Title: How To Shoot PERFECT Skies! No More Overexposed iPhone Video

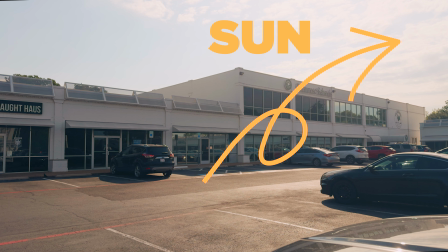So you need to shoot a shot of a building, but the sun is not where you want it. It maybe is behind the building, and you've got to do it right now. You can't wait. And when you expose for the building, the sky will be overexposed, and we don't want anything overexposed. So what do we do? That exact scenario is something I've dealt with pretty much my entire career, on and off anyway.
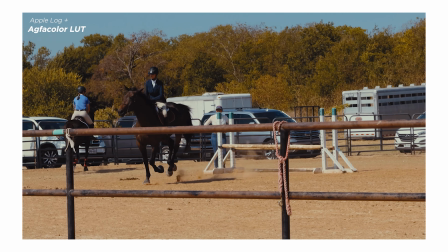And today, of course, we've got log, Apple log, if you're shooting on a phone, and the dynamic range is a lot better, but you can still overexpose a sky pretty easily if you're not careful. And so I've got two main ways, two main techniques I use to never overexpose a sky again.
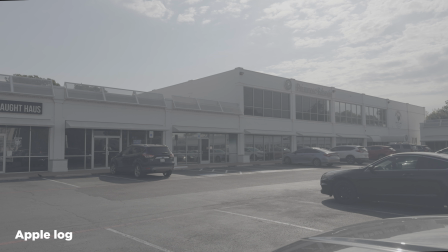All right, this is Apple log, straight out of an iPhone 16 Pro Max. You can see it's holding the sky okay, but when I color correct it, that kind of goes away.
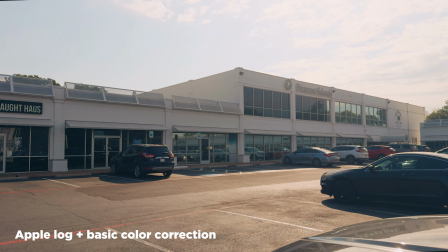So now we'll talk about the first method I use to help with that. Now for option number one, I'm going to add an ND grad filter, and it's pretty much exactly like it sounds.
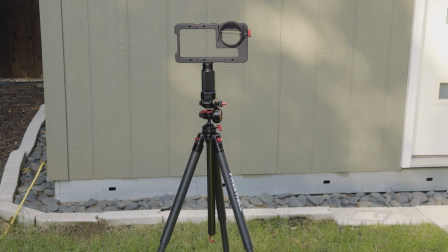It's a neutral density filter with only part of it darkened to control the exposure of that part of the shot. And the great thing is the filter spins, and so you can line up the grad as needed depending on your shot.
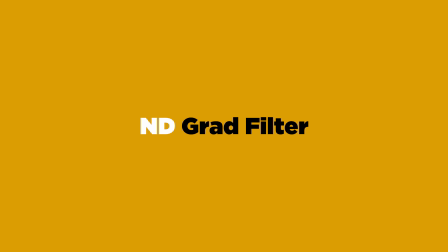Here, for me, it would be the sky. And the grad I'm using is a 0.6, which is only 2 stops.
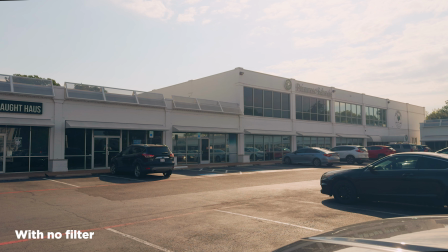And really, for what I'm doing here in these examples, I could have used a heavier one, maybe 3 or 4 stops, but this is what I have, and it still definitely helps.
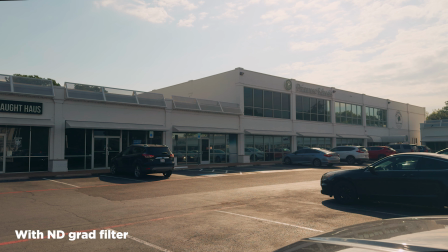So the grad works pretty well, but what if we want to reduce the exposure even more? And for technique number 2, I'm doing exposure bracketing.
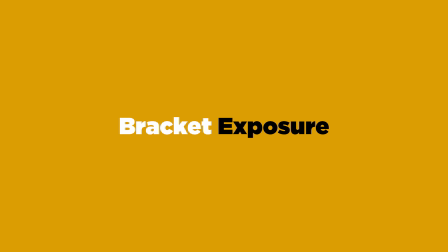Here you simply shoot the shot twice, once exposing for the main subject,
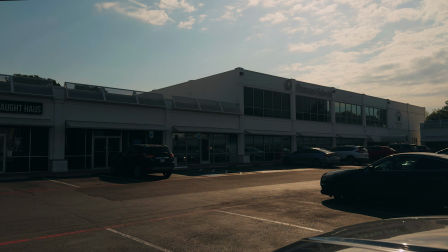the building or whatever, and then bracket the exposure and expose for the sky.
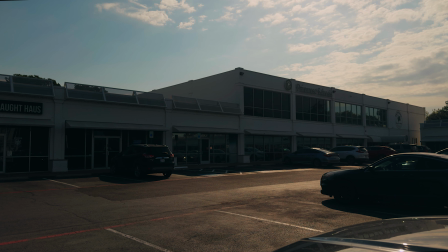It's very important though that you keep the shot exactly the same and you don't move the tripod.
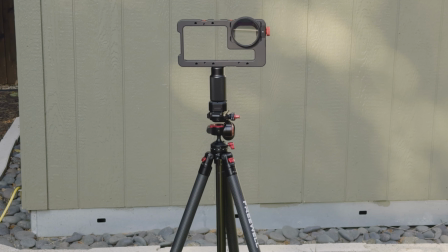You are essentially doing a visual effects shot here, so the camera cannot move for it to work right. Then you'll take those 2 shots in post-production and composite them together. So here's the composite shot.
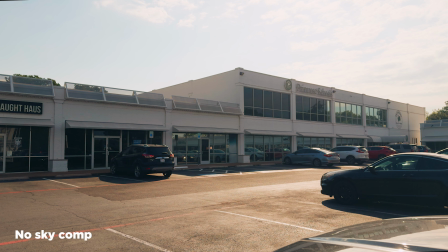And now without it, no sky. And again with it. So it looks pretty good and makes a big difference. Now the thing is, you want to make sure you don't overdo it. You don't want it to look too fake, like HDR or anything like that. But either way, it gives it a more polished look.
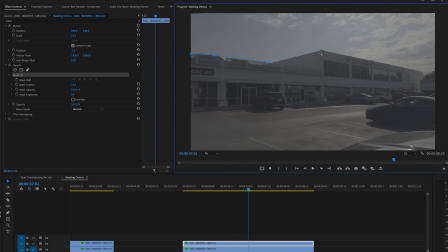And so how am I doing that? I'm simply using a mask in Premiere Pro. And this will work in pretty much any editing app, by the way.
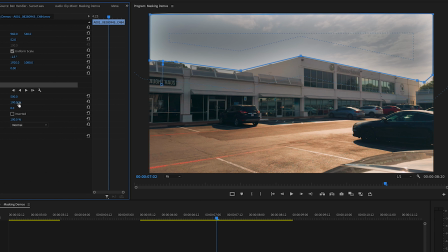So I draw a mask and then I feather it. Then you put the sky on top of the bottom layer and color correct both.
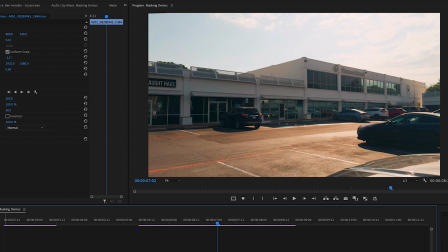And when they're together, you now have a new composite. So then it just looks like one shot.
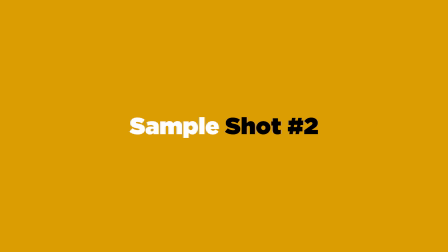So now we'll look at another similar example. Another building, this time a little closer.
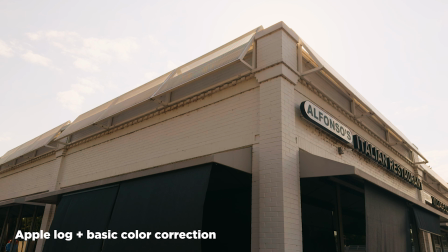This is the Apple log, looks okay. But when I color correct it, the sky does kind of go away. There is some detail there, but there could be more. And so adding the grad filter here, you do get more detail.
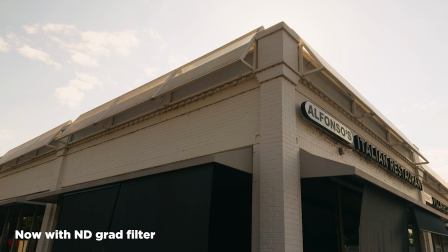You can see the clouds. And so that's a great option. But if you want to do more,
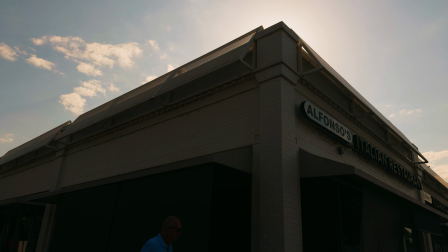and again here, I'm just exposing for the sky. And so the building will go dark, but I want the good exposure for the sky to do the composite. So I'll composite that sky with the clean shot I shot earlier.
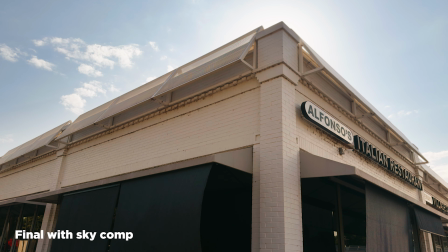And ultimately you get a nice look.
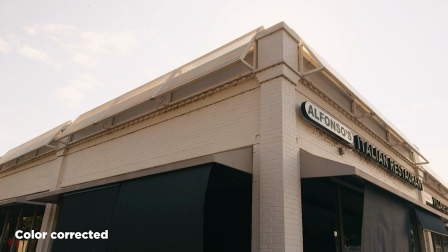Comparing them, you got the log, you got the color corrected, and then you've got the composite. Now we'll look at another similar shot, but with a little different approach.
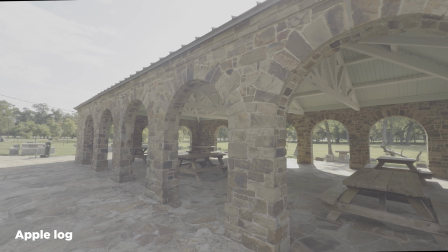This example, I'm out in a park, and so I'm away from any buildings and such, but it's a similar scenario where the sun is behind the building.
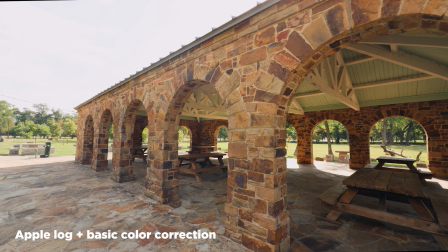You can see the long shadows. And so when I expose for the building, the sky gets overexposed.
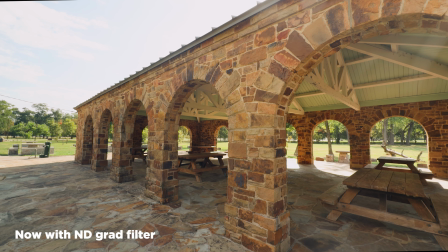But by adding the ND grad, it does help.